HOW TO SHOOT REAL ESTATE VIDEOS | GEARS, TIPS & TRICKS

When it comes to setting up your gimbal, it's important to regularly have it calibrated.
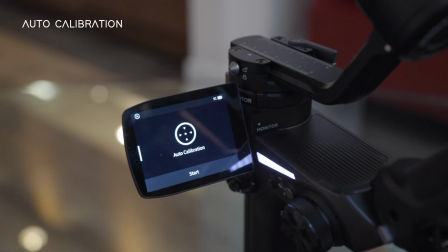(4:36)
A very nice feature of the Webuild 2 is that calibration is a lot easier and faster.
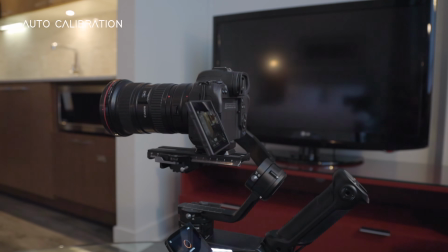(4:41)
With your camera properly mounted and balanced, you simply push a button and the gimbal will do all the work for you.
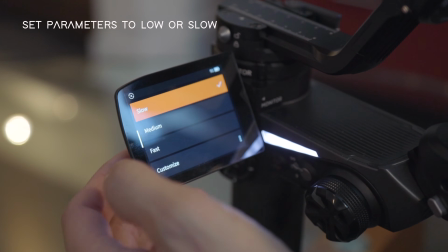(4:47)
I also like to adjust my gimbal settings to low. And to do that with the Webuild 2, I don't even have to go through the app or connect it to my computer.
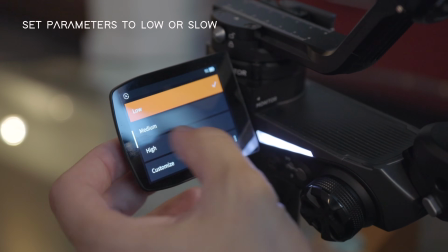(4:55)
I can simply use the touchscreen and adjust it directly through the gimbal.
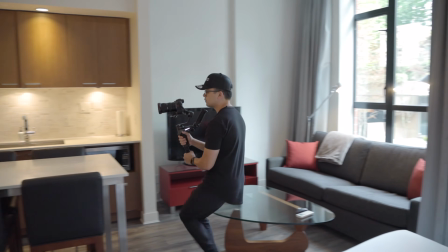(4:59)
I have my shooting mode most of the time on PF mode or pan follow mode, except when I have to shoot in straight line.
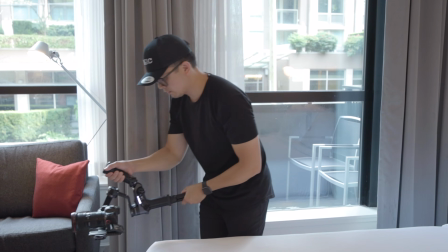(5:06)
Then I quickly switch over to lock mode. Okay, now let's discuss camera movements. First off, you want to properly balance your camera on the gimbal. To avoid the swimming motion on your footage,
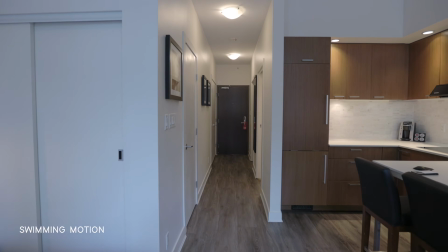(5:24)
when your footage is bobbing up and down when you're moving with your gimbal, it's also important to know how to properly walk with your gimbal.
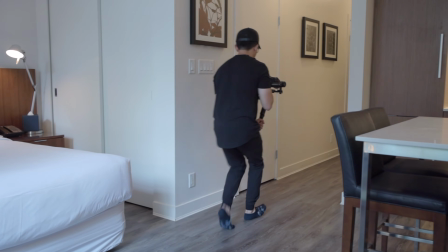(5:31)
And this is called the ninja walk.
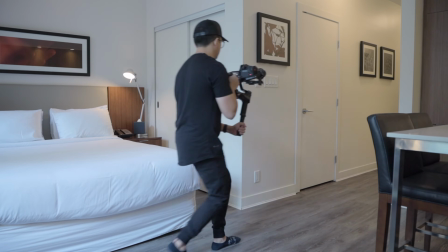(5:38)
With the ninja walk, you want to keep your knees slightly bent, your muscles tense,
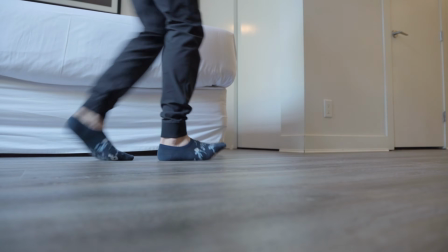(5:42)
your gimbal close to your chest, and take small steps gently from your heel to the ball of your foot.
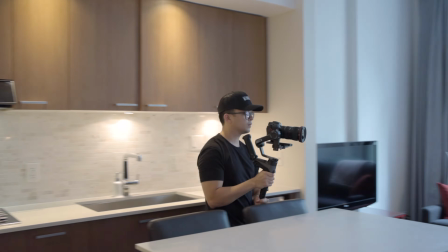(5:48)
This will take some practice, but your videos will get smoother and smoother each time. Here are some of my favorite camera movements when shooting real estate.
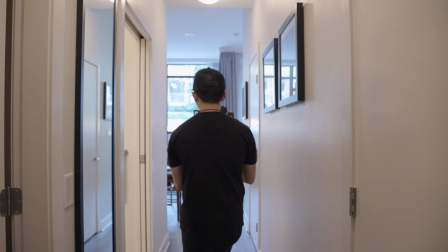(6:00)
Let's start with the most common, which is the Dolly movement, where you're moving either forward or backward into the space.
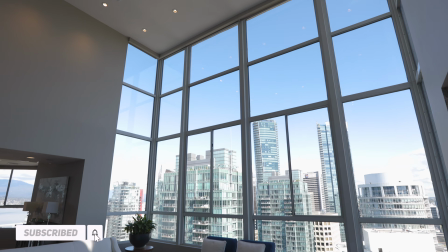(6:10)
So a tip if you want to make your Dolly shot more dramatic and less basic is to use the joystick on your gimbal to add some tilting movement to the shot.
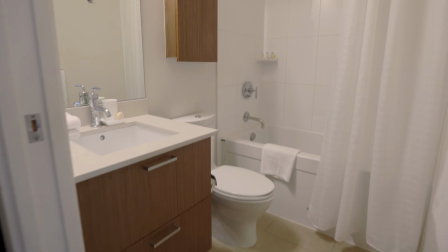(6:18)
You can start with your camera pointing either up or down and slowly move forward, and at the same time tilting your camera until it's completely straight. Next we have the tracking movement.
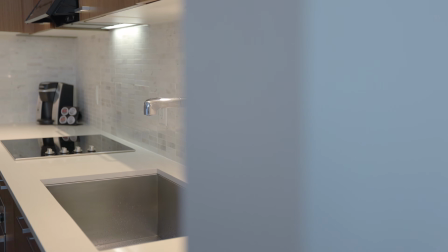(6:33)
This is very similar to dollying, only you're moving your camera either left to right or right to left instead of in and out.
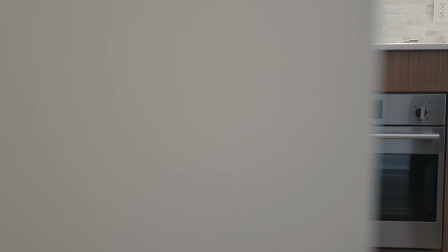(6:41)
Tracking can be very useful when shooting details or as a transition between two shots.
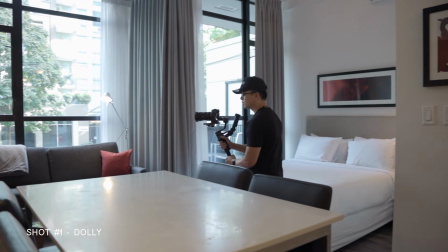(6:46)
For example, you can start with a dolly shot, finish the first shot by panning away to one direction,
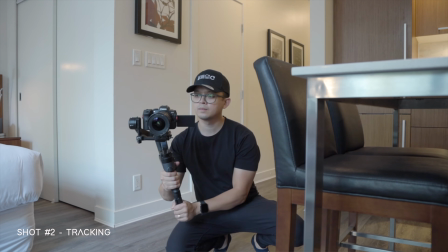(6:56)
and for the next shot you can do a track move, but make sure you're still moving to the same direction as your last shot.
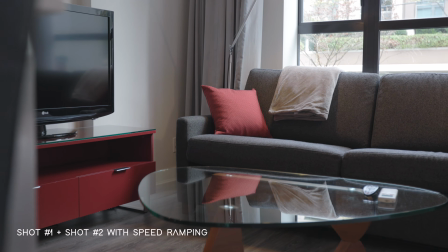(7:07)
And there you go, a very effective in-camera transition. Next we have the pedestal.
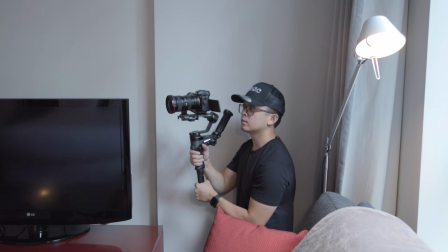(7:13)
This is when you move your camera vertically up or down, similar to the crane shot,
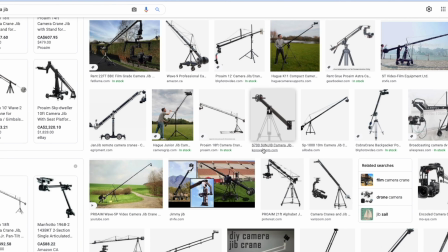(7:18)
but instead of using heavy machinery like those huge crane with counterweights and all that, you're using your whole body to move the gimbal.
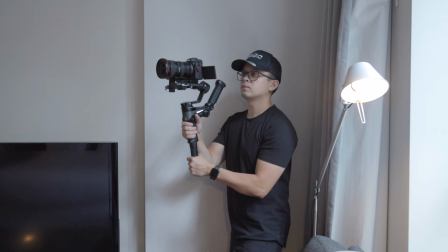(7:25)
So you're squatting up and down and using your arms to extend it even more.
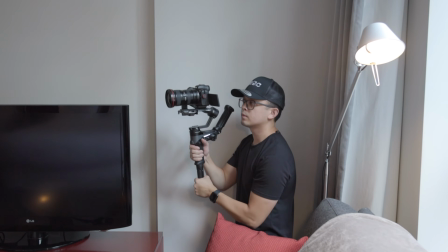(7:29)
So a little tip, instead of just moving up and down, add some panning movement to your shot.
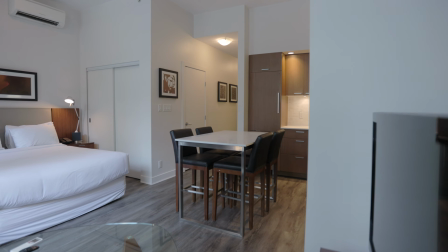(7:34)
This way you can show more of the space that you're showcasing.
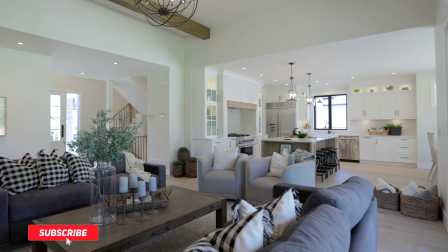Now these are some of the basic camera movements that I like to use when shooting real estate. With the current gimbal technology, you can be very creative with your shots and experiment with different movements.
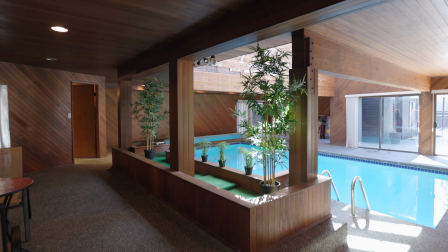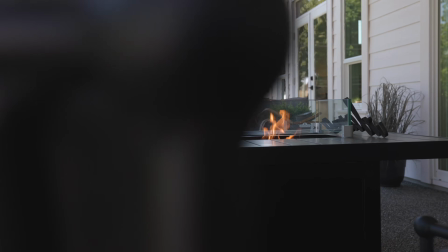So there you have it. Hopefully you guys find this video helpful. You already know the gears you need, the different camera settings, gimbal settings, the different movements that you can try on your first or next project. So what are you waiting for? Go out there and film.